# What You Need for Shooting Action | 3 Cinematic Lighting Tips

Hey, it's Valentina V, and today we are at Jackson Boxing Studio.
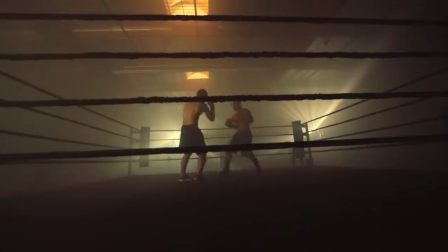4s
I'm going to show you how I light and shoot this backlit, moody cinematic boxing scene.
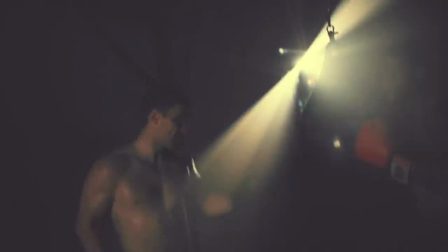9s
It's going to look like this.
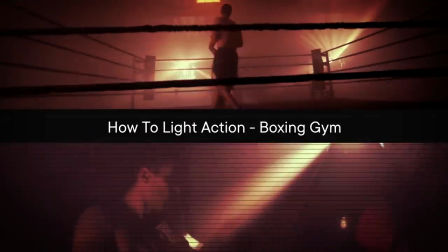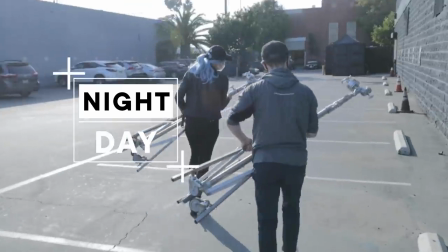18s
Today we're going to be shooting night for day, which means right now it's daytime, but we're going to wait until night so that we can control our light and bring in fake daylight.
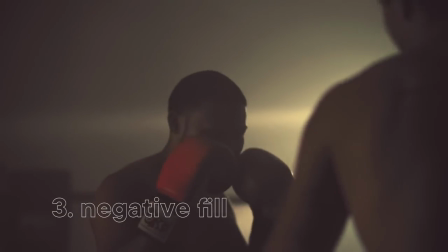27s
We're also going to be shooting using some handheld camera techniques and ideas of negative fill, how to make something look silhouetted and slightly wrapped, but the fill is little to no existent, non-existent. But the fill is almost not there to non-existent. We really want that moody, backlit, hazy atmosphere, and it's not looking so much like that now because it's daytime.
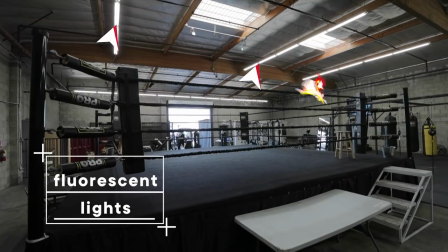55s
We have these fluorescent lights up top. We also have skylights.
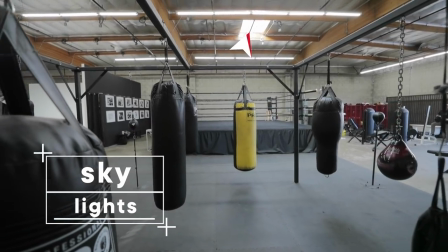60s
So if we were to shoot this during the day, we would have to block off the skylight indoors by climbing up on ladders and blocking them off with something or go on the roof and block them off with tarps or duvetyne. And we can't really control the direction of the light that's coming through the windows.
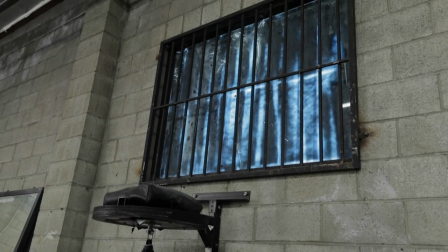77s
As you can see, it's just kind of there. It's not doing any straight beams depending on how long you're shooting. Maybe you're shooting for several hours. You're doing close-ups. You're doing wides. That sun direction is going to shift throughout the day.
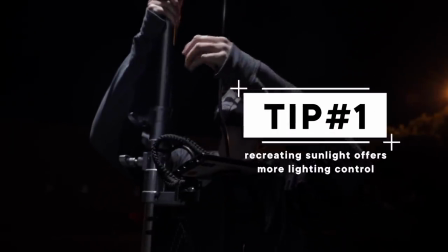92s
So you have to think about that, you have to plan that. If you're shooting night for day and you control the sun because you create the sun,
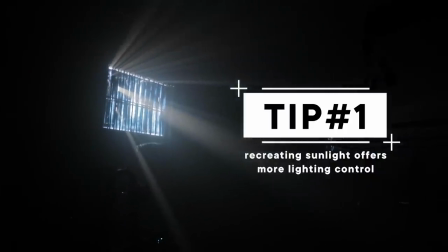98s
then it's always gonna be pointed in the same direction and you can control wherever for however long you want. But those rays of light, they're not gonna show up unless we make them show up with a fog machine.
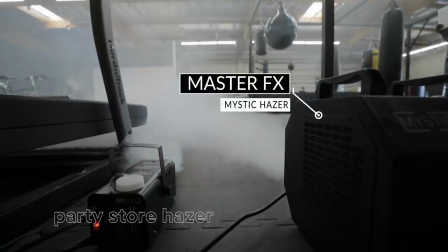112s
So these foggers, just a little bit different. This one's from a Halloween store. This one is the Mystic from Master Effects. there's a lot of differences actually.
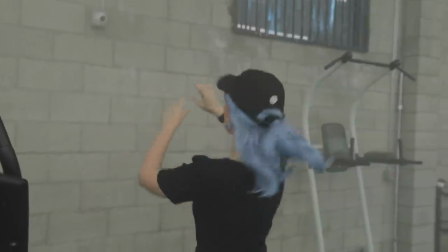121s
So now that we've hazed the room a little bit, I can show you this is the natural sunlight that's coming through here.
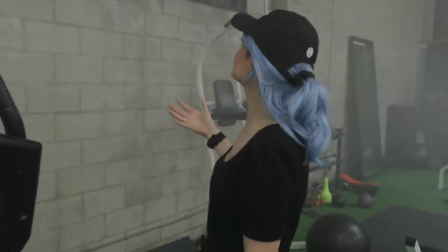127s
And it's not at all in the direction that we want. It's just through a tiny bit of the crack because the sun is going away.
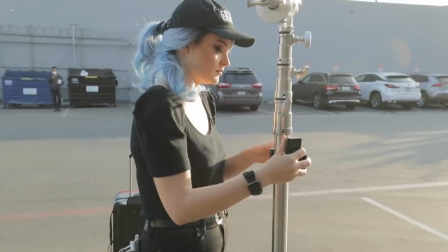135s
It's not fully what we want. So we want to be able to control that. And that's why we're gonna put giant lights outside of each of these windows.
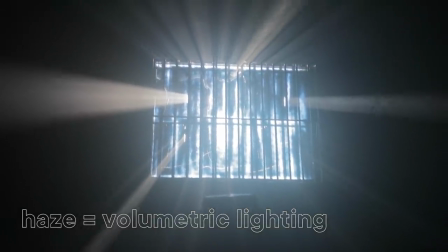142s
The haze is gonna catch that light and create these beautiful beams that we can aim straight at the boxers and have them behind the boxers.
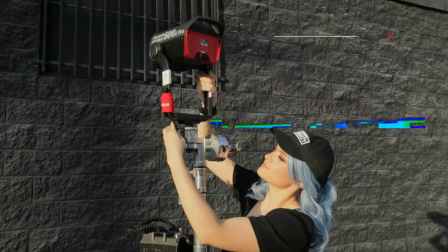151s
We're going to take these two 600Ds, place them on stands outside of the windows,
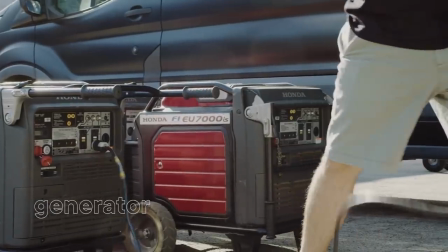156s
and of course they need power, so you could do that either with a generator or with just regular V-mount or gold mount batteries,
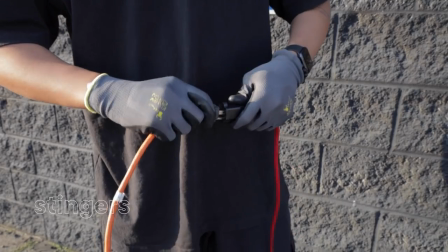163s
depending on which type of light you get, or you can just run stingers, which are just giant hardcore extension cords, and that's what we're going to do. This is another reason why you should scout the location first, just to make sure that you can reach those windows because a lot of locations, especially in LA,
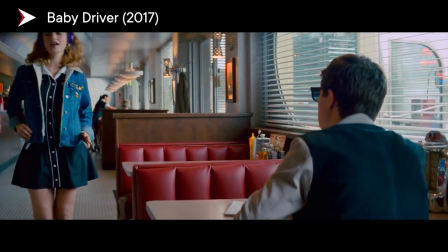179s
it'll be something like, oh it's a diner set and it's on the 12th floor of a building in downtown LA and you can't put anything outside the windows.
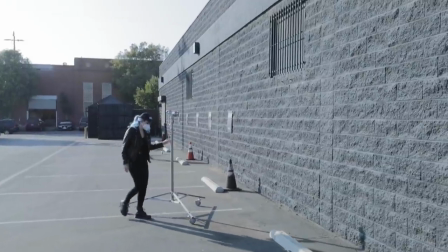188s
Luckily this set, everything's on the first floor, but when we scattered those windows we did realize that they were pretty high up, they're like nine feet up, so we brought our giant box of stingers because if you have just one or two stingers and you don't know that the location will require something
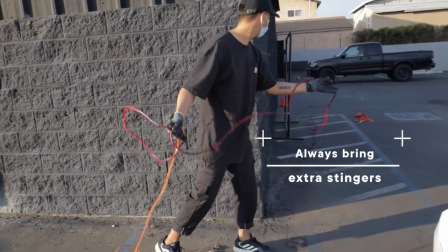205s
more then you're out of luck. So good to have a lot of stingers on site.
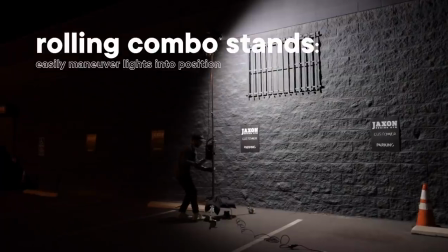210s
The good thing about them being on rolling stands is that I can control the direction
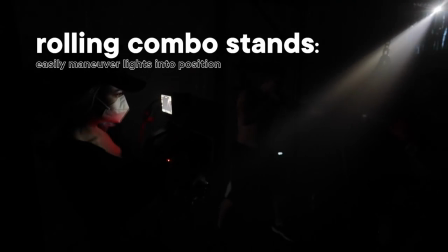215s
of the sun wherever I want it to be because we can always just roll them to the left and to the right. It's backlit, sun. Get it? Okay. Oh!
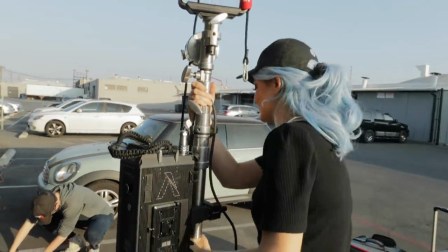227s
Like I'm calling you sun like it's a diminutive term but it's also the sun okay all right to have a little bit of fill light on our talent because we don't want just the backlight it's going to look completely silhouetted i want a big soft source why big because we're shooting really wide
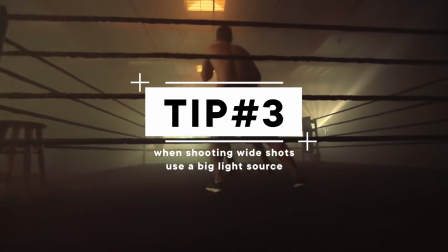243s
we're shooting on a 14 millimeter lens so we're seeing the entire ring and because i want to be able to get into the ring stand in
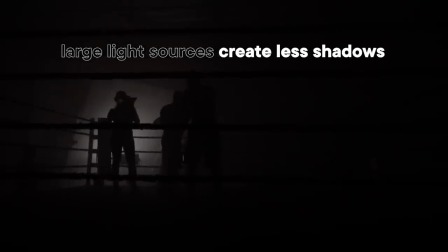251s
front of it and not have my shadow on top of the talent what are we going to use well we're going to use a big nova panel.
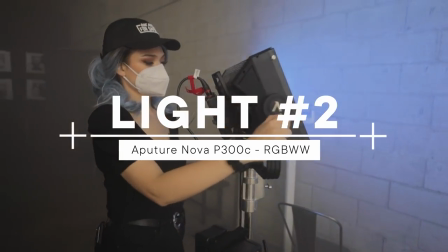258s
It is a super powerful panel. You're probably not even going to need to use it at full power.
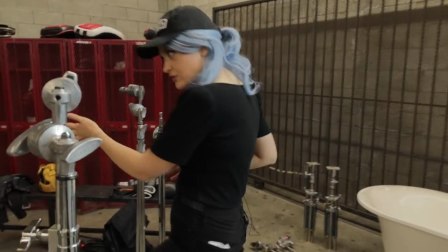263s
We're going to bounce it against a 12x of, we have some options over here, we have some ultra bounce, and we have some china silk.
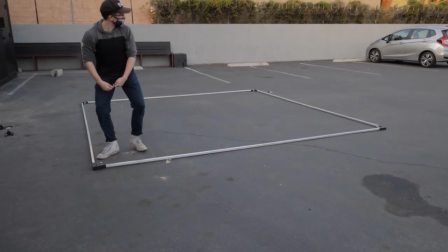272s
China silk is technically a diffusion. There are so many different types of materials that you can use to bounce.
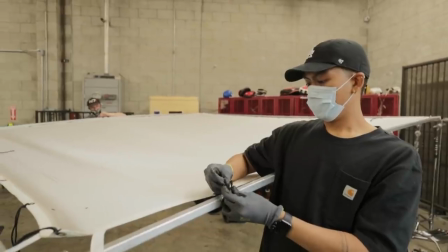277s
A lot of them are made specifically for bouncing, but some of them are made for diffusing. But you can also use diffusions as bounce material depending on whether you need a certain softness of light, a certain quality, a certain color. In this case, I want that light to be very soft and I want it to be very big and warm. So in this case, that's why I'm using this particular diffusion to bounce.
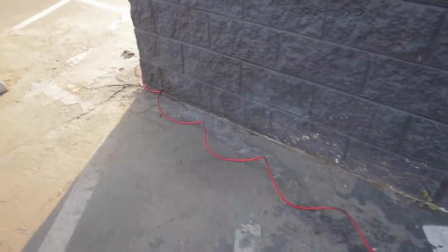304s
All the power is along this wall and this is where we are plugging in the two 600Ds that are going outside and I'm not really sure if we can plug another light into it.
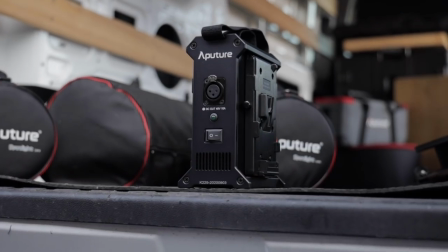313s
So we're gonna bring the Nova and the two-bay power station. We're gonna power it by batteries.
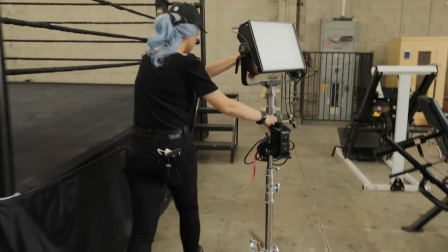318s
And since it's gonna be very low anyway, it's gonna be at like 5% or lower, then we're not really gonna run out of batteries.
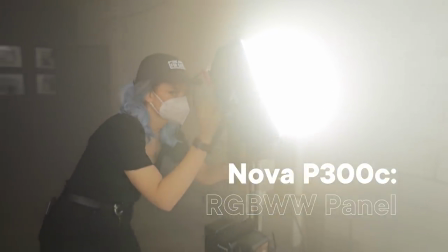326s
The Nova's really fun because I can dial in the, not just the color temperature, but also any color that I want. So if I want it to be a little bit warmer, I can do that. I'm most likely just gonna keep it at daylight though, because the lights outside are daylight.
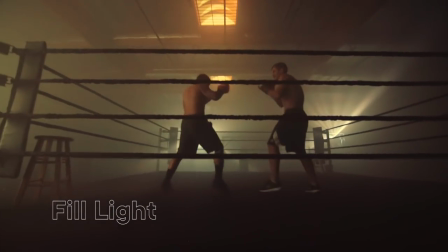340s
I want it to seem like the lights are bouncing off a wall and then bouncing onto their faces. In my camera, I'm gonna make it a little bit warmer with the white balance there.
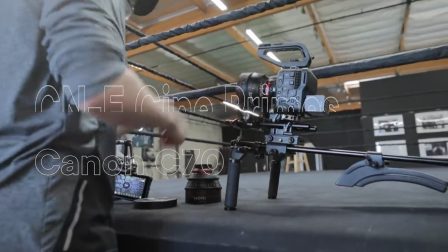348s
Today, we're shooting with the Canon C70 as well as the Canon C&E Cinema Primes and a small rig, matte box, and rails.
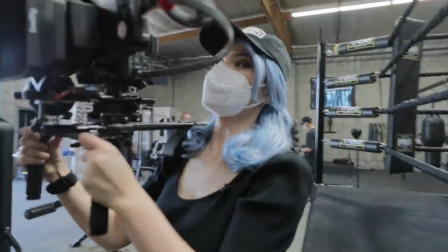356s
I've decided to pretty much go handheld for all of this. Sometimes I may pop it on a shoulder rig and kind of under-sling it under my armpit, but for the most part, I want a more handheld feel.
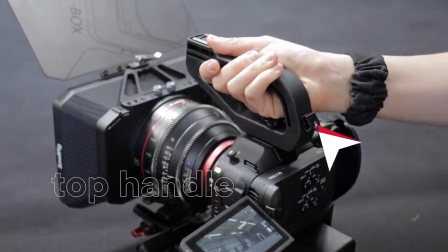368s
It's awesome because it has this top handle that I can really hold. So usually when you're shooting 24 frames per second, you would want a 180 degree shutter angle.
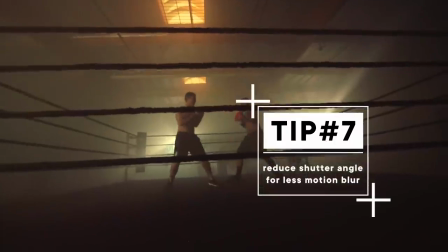377s
I decided to go 120 because I want to couple my frenetic camera
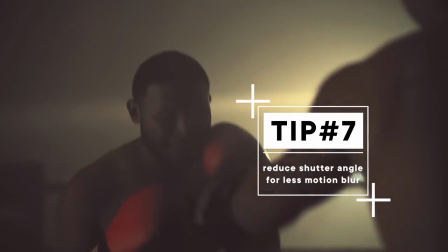383s
work with also the frenetic energy of something that doesn't have motion blur or has less motion blur. I would have liked to have it even faster on the shutter angle, but unfortunately that means that I would have had to lose more light. and the image would have been a lot grainier with that ISO up bring it down keep going
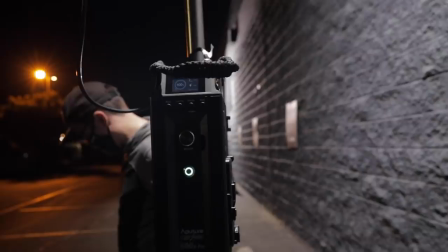404s
stop right there I have the back 600 D's that are
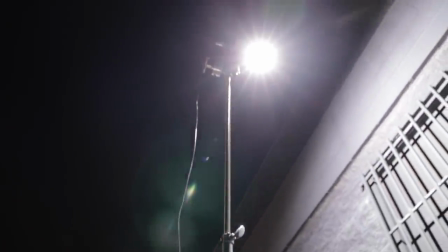409s
outside the windows on my situs link so if I want to toggle them on
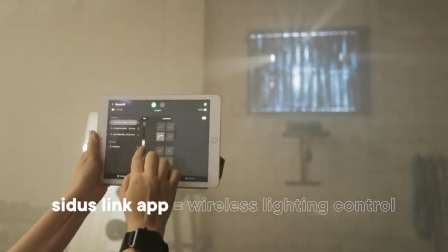414s
and off I can so I can check increase intensity decrease intensity
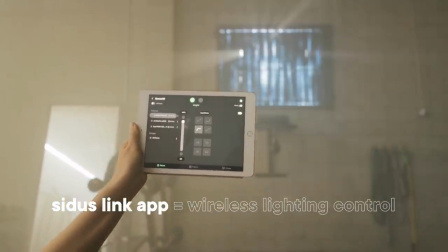419s
all that I also have the Nova on situs as well and striking it's really hazy right now because we wanted to turn the hazer on early to get this entire gym fully hazed up. We're going to try to now bounce this diff off of here. See how that looks for our foreground light and I think that should be it. We have our two background lights creating streaks, our haze on, this, we're ready to go.
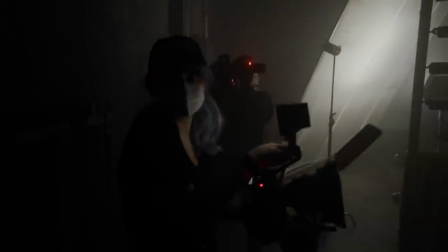446s
We're ready to rock. Go for it. So one thing that I'm noticing is that the skylights actually never
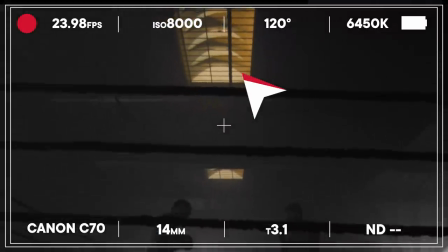454s
turned off because we have these streetlights outside that are sodium vapor colored,
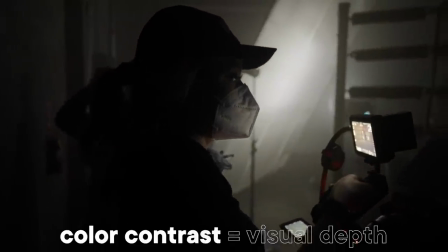459s
which actually I don't mind because it gives it a little bit of color contrast with the tungsten at the top.
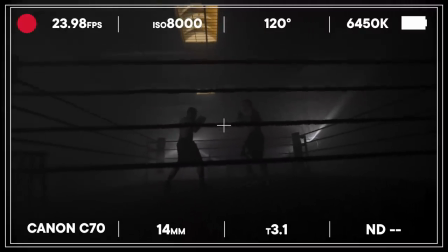466s
I'm moving around. I'm trying to give it like a little bit of frenetic energy, keeping the angle low.
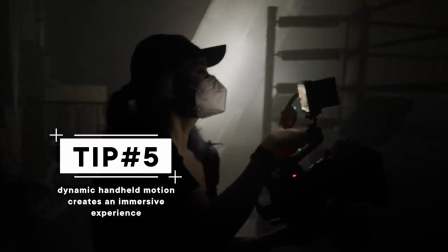473s
All right, move away from me a little, guys.